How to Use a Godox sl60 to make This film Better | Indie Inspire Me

I think there was a lot of things I could have done better, which I'll talk about in a second, but it was fun to look on this experience and think about how I was intentional to create depth. But let's go ahead and take a look at the lighting and see how we could add some depth to some of those scenes that might have felt a little flat.
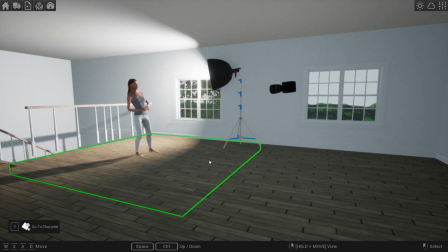8:28 So if we jump right into the scene, you can see a really simple setup. This is pretty similar to how we had it set up in the loft upstairs. It was a really open area with an overhang and 2 windows giving some natural light in.
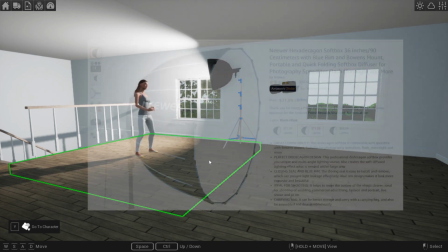8:39 And then we had a key, which could have been a 120D or a 300D going through a softbox.
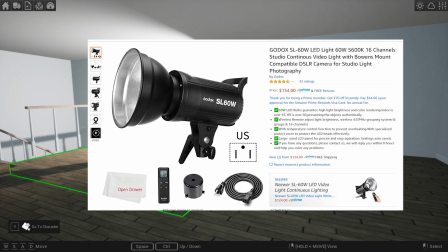8:44 And then that could be anything from a Godox SL60, which is way cheaper.
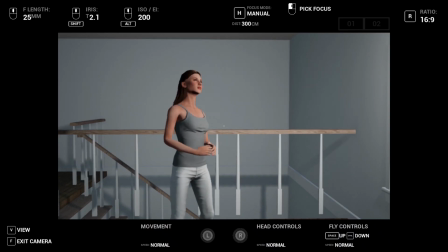8:49 When we take a look at the actual scene, you can see that there's some directional light hitting her face, and then it gives some shadow on the side, motivated from the window depending on how we're positioning the camera, and it's a large source. It's kind of simple, but it looks pretty similar to what we had on the day.
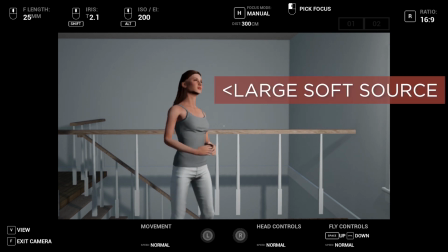9:04 I would love to have done a couple of different things, and I think that we could have added to the scene pretty easily, so let's go ahead and try that now.
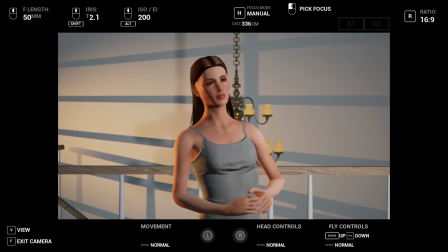9:11 I shot a light on the background to be able to give this experience that felt like the sunset was hitting the back of her head,
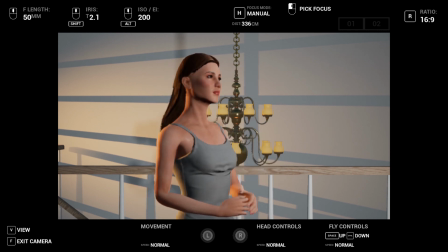9:17 as well as going through the window and creating some shape and definition on the background as well.
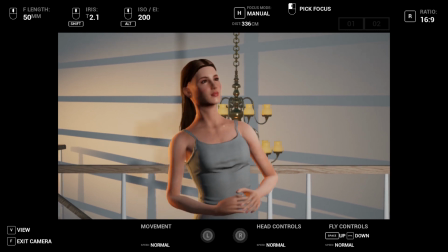9:22 I think doing something simple like this really helps add some dynamicness to a scene, and for the story we were going for, I feel like it would have really helped sell that she was in this hopeful moment in memory as she went into the actual memories.
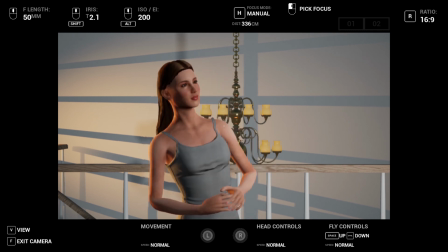9:35 And let's break down what those things specifically are doing to the background. If you look here, this is really simple.
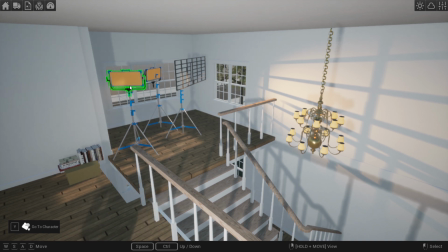9:42 We have a couple of C stands and then some LED lights or anything along those lines,
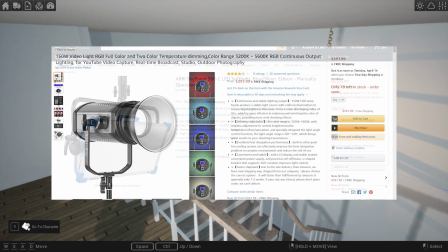9:45 which this could be an airy sky panel to have RGB YW control, or if you wanted to go simpler,
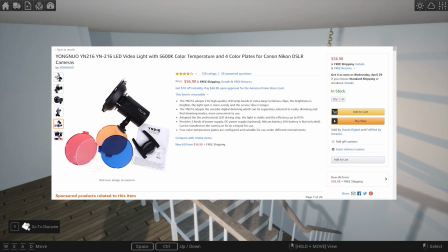9:51 you could get a simple Yongnuo YN216 with a tungsten gel on it and be able to shoot on the background to create the shape for the background,
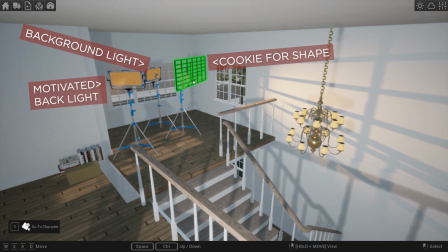9:59 as well as we have one more light hitting the back of her head. If you look there,
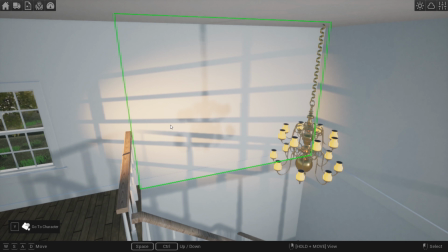10:04 I ended up using a jail door because they didn't have actual cookies in the game, but you could do something like cardboard, paint it black, or anything that you could create the shape. And I wanted to illustrate that you could shoot it through rather than it actually being light that's coming from a window.
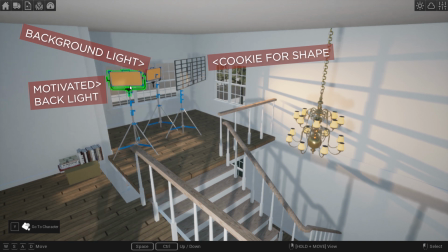10:18 There's a window in that area which helps it feel more natural and motivated, but it's not necessary for it to go through the actual window, which allows for us to control some more unique setups. What I really like about this is you could do this with any budget range.
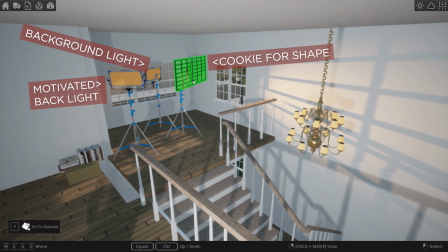10:33 You could do it with a Yongnuo 216, you could use another Godox SL60 or the Good Video Maker equivalents of that and get some cheap gels and create some dynamic scenes. There's really no limit to what kind of scene you can create.
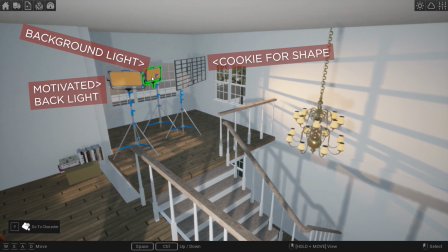10:48 And especially in video, even if you're limited by the output of the light or the output of the light matching the window, you could add some ND to the windows to be able to bring down the ambient light and then use some less bright lights and maybe even some higher ISO performing cameras to be able to create a similarly dynamic looking scene.
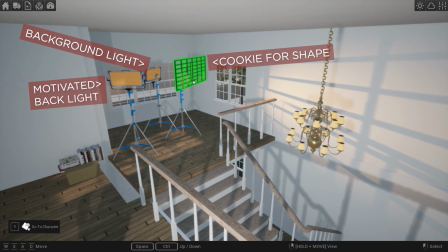11:07 A lot of these things do affect the final image, but it doesn't affect you being able to practice the creativity that goes into that image. And I think that watching a lot of these different indie films helps you get inspired to learn the tools,
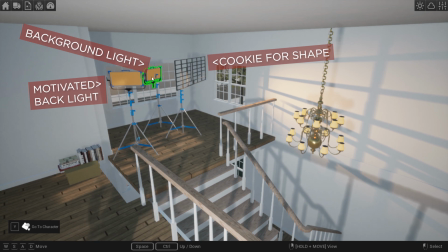11:20 and then eventually when you have the paid gig, rent for the more expensive gear. If you look at the background, there's a lot of cool shape and definition.
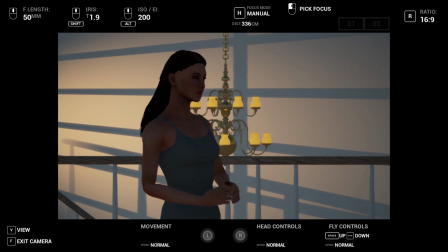11:28 It's going through the cookie and creating that cool shape. You could do anything here.
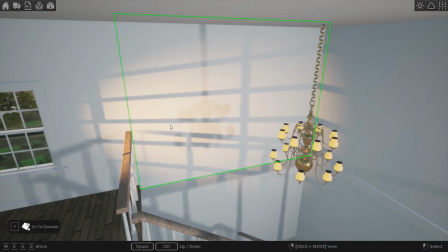11:32 You could have done a tree, you could have done any kind of like candle or foliage or anything that really gave some definition to the background. And I like it here because it's a warmer tone, which could be nighttime or it could be daytime depending on what we do with the key.
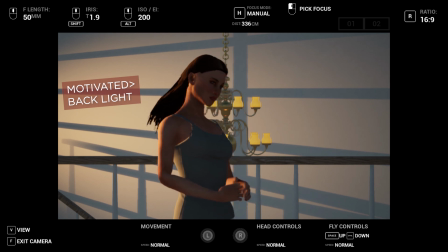11:46 And what's really important to notice is we didn't only add light to the background, but we emulated that light was hitting the back of her head as well.
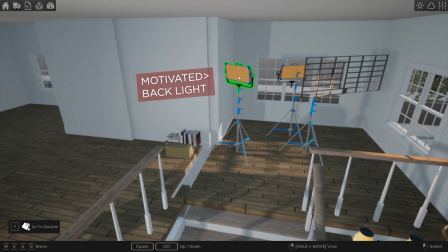11:54 We do that with an extra light and even a cheaper light to be able to tie that color in as a backlight.
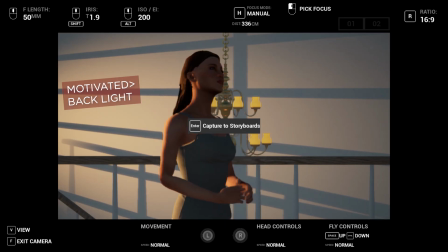12:01 So this is a backlight, but not only is it a backlight, it's a motivated backlight from a quote unquote practical source, which is the sun.
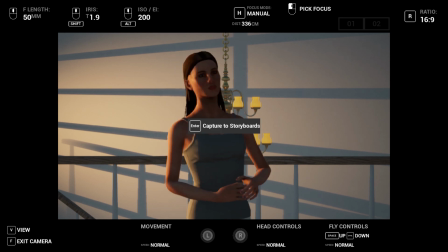12:09 It makes the entire scene feel a lot more natural compared to what it would have been.